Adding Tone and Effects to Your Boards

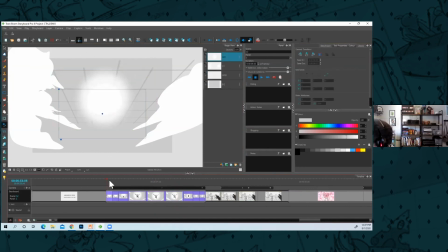7:59 And to look at my keyframes, you can see I have my camera position A and B. And I added,
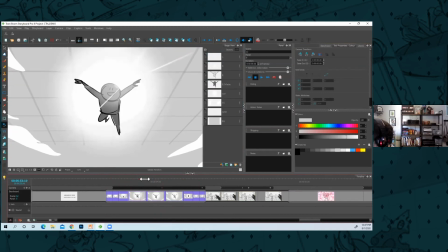8:08 I made the camera go up a little bit higher so that goes up with him and then you can feel it curve down with him.
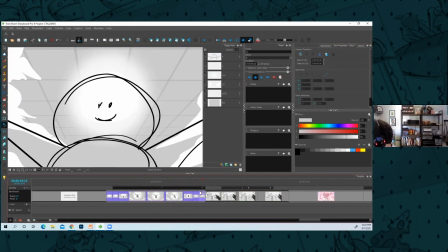8:17 So it's kind of following the arc of this character.
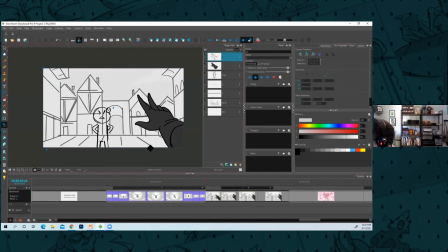8:23 Here's another one where just a cool shot. Like you can think of POV shots and maybe the camera is the character taking a step back.
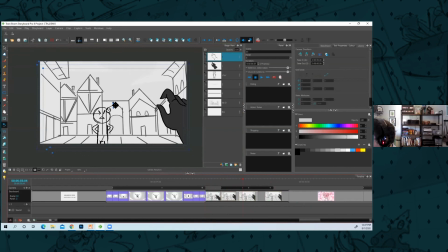8:34 um and again i just added that those camera positions and i had the arc go up higher and
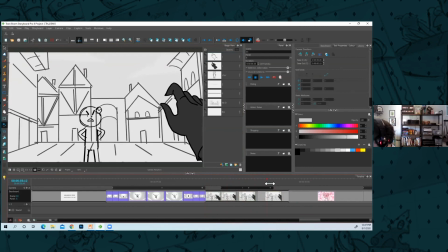8:40 then go back down so it feels like there's a step being taken i added the hand as a foreground element
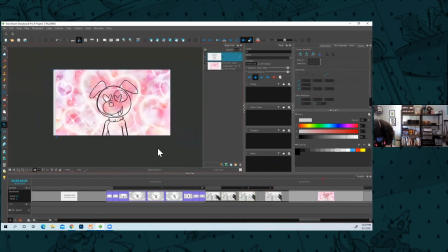8:49 um just that you can do some pretty creative stuff with the camera uh here i like this one
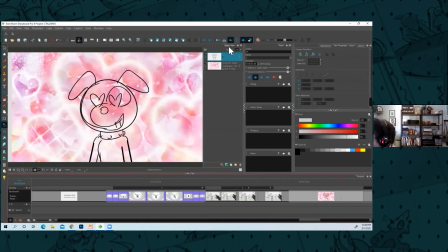8:54 this dog is in love and if i added a sound effect here it would feel like you know, a heartbeat. Boom, boom, boom, boom, boom, boom. You can do a lot with the camera.
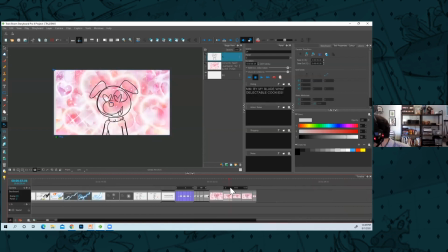9:06 So just a few fun things there for you to think about. Yeah.